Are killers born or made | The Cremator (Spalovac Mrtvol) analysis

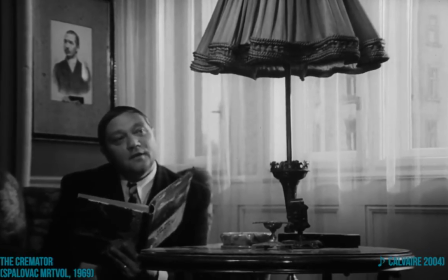And Karl is always the one who is leading the conversation, almost like he's directing all the scenes.
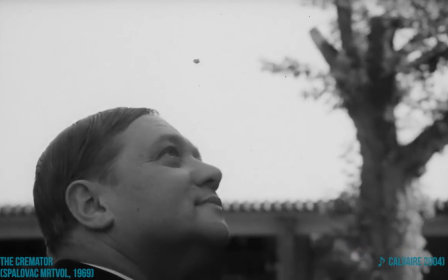There are also a couple of strange, utterly bizarre actions in Karl's behavior.
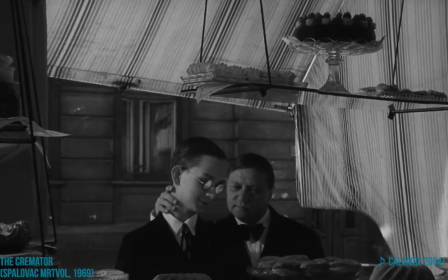He has the tendency to place his hand on the shoulders of the people he's talking to, literally guiding them to where he wants them to be,
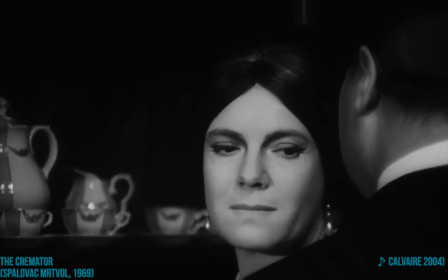and he often combs their hair, as if he's making the body ready for a funeral.
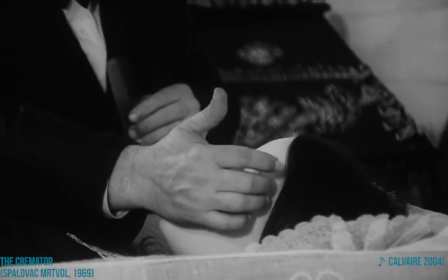The scene with Mr. Dvorak in the crematorium combines all of the previously stated elements.
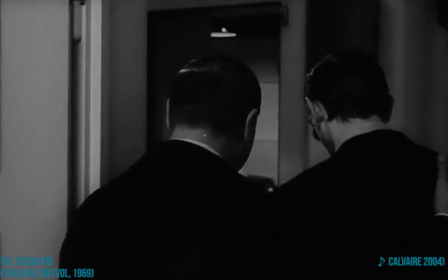Karl leads the conversation, he places his hand on the shoulder of Mr. Dvorak, and he says something absurd.
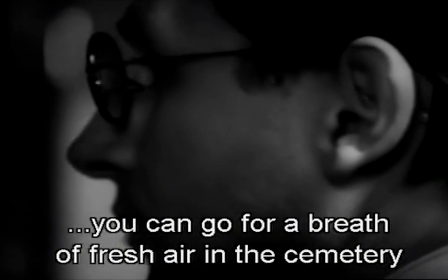V poledne máme pauzu. Když je hezky, můžete se, pane Dvořák, nadýchat čerstvého vzduchu na hřbitově.
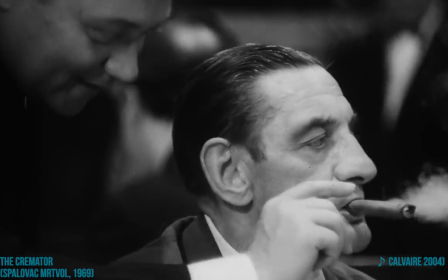Or take the party scene, for example. Twice Karl snatches a cigar from someone's mouth.
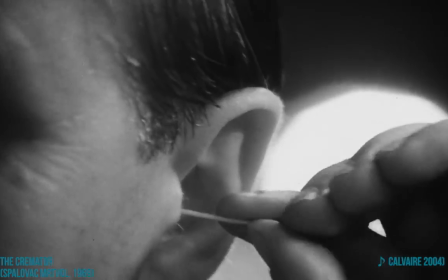He cleans his ears with a cotton swab and he precisely leads his guests to a place where he wants them to sit.
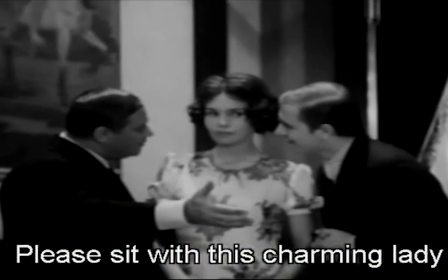Třeba sem k té půvabné dámě, prosím.
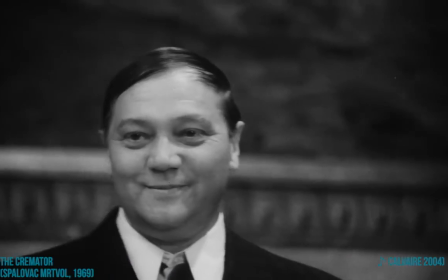Everything goes according to how he wants things to happen. The scenes that are part of reality are quite different.
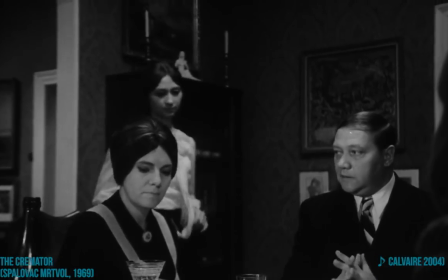Whenever Karl is talking to Reinke, he comes across as a weaker version of how he wants to be seen.
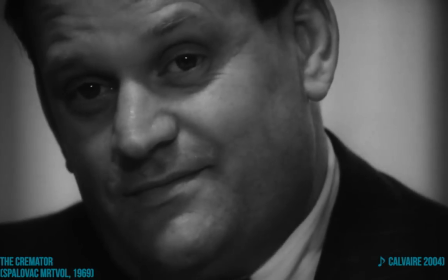Karl is almost stuttering, he is insecure, and it looks like he doesn't want to act upon his fascination for death.
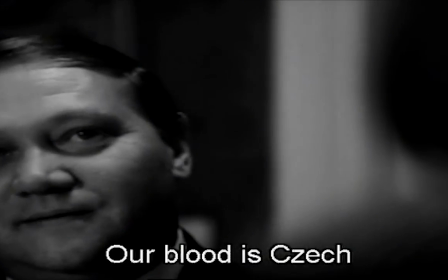I naše krev je česká. Když budeš pátrat, určitě zjistíš, že je v ní alespoň kapka německé krve.
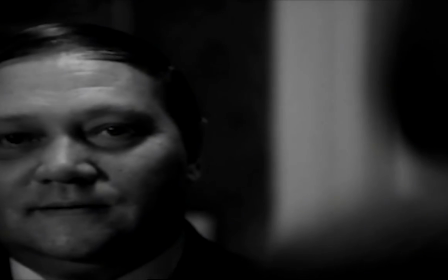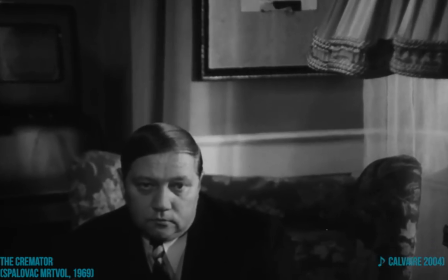Snad kapka.
Karl is a mental hypocrite who is not sincere in his own beliefs.
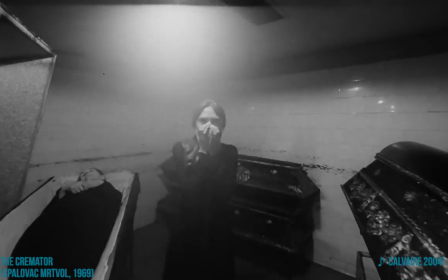Secondly, there are the scenes with his family. The killings of Lakme, Millie and Zani have point-of-view shots and show us what is really happening.
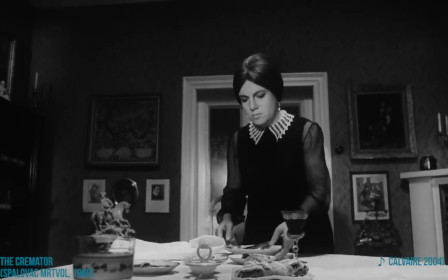Lakme's killing scene is incredibly interesting to watch, as we follow the same structure of many of the other scenes in the movie.
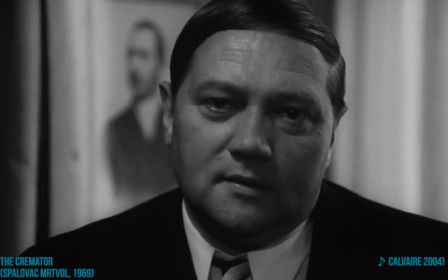Karl starts his monologue and the camera lingers on his face.
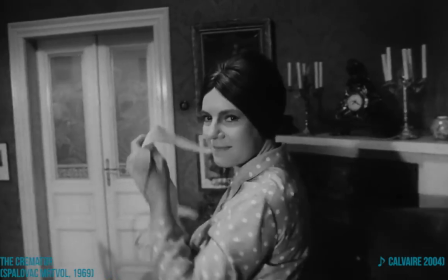This time, however, we get a glimpse of what is actually happening as the camera switches to his point of view.
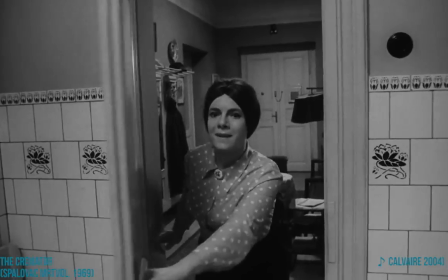He chases Lakme through the house and she becomes more and more uncomfortable. Ultimately, we end up in the same scenario as always.
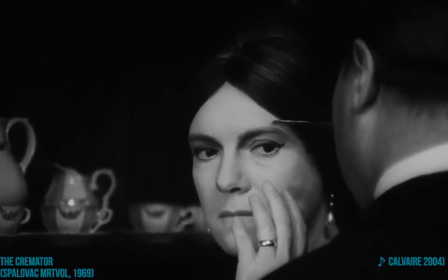Reality and fantasy are woven together. He combs her hair, leads her to the bathroom, kills her, and meets with his ego.
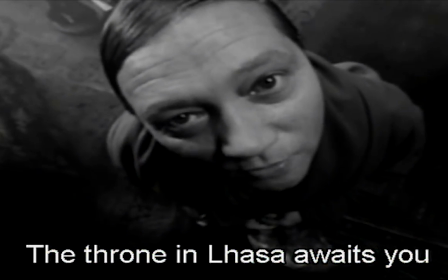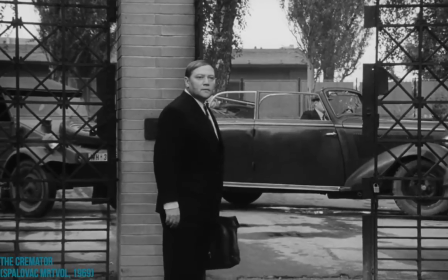The Cremator can be viewed as an allegoric story of how the Czechoslovakian society as a whole adapted to a new regime of
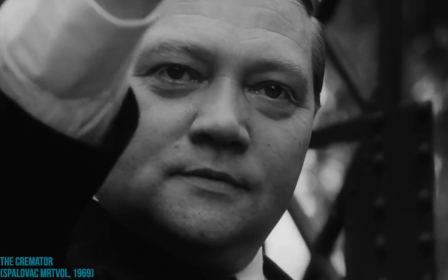totalitarianism instead of provoking a general contra-reaction. In that regard, the Cremator is a clear example of the Czechoslovak new wave of cinema,
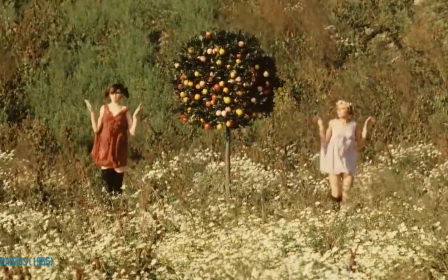but it also answers the question if killers are born or made, and leaves it somewhere in the middle.
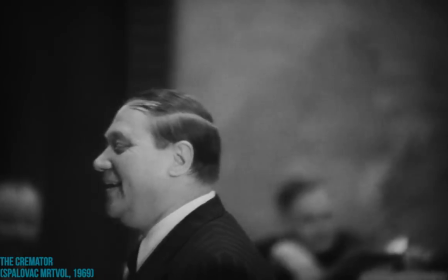While Karl Severe's fascination with death and his imaginary mission to save all the people by cremating them are internal stimuli,
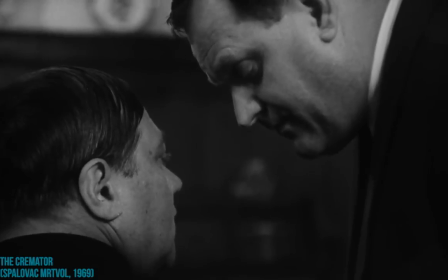the manipulation by Reinke is an external force that pressured Karl into releasing his inner desire.
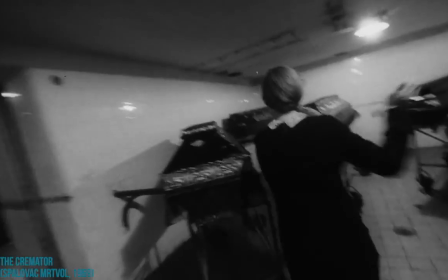In the Cremator, murderers are both born and made. Nikdo nebude trpět, spasím je všecky.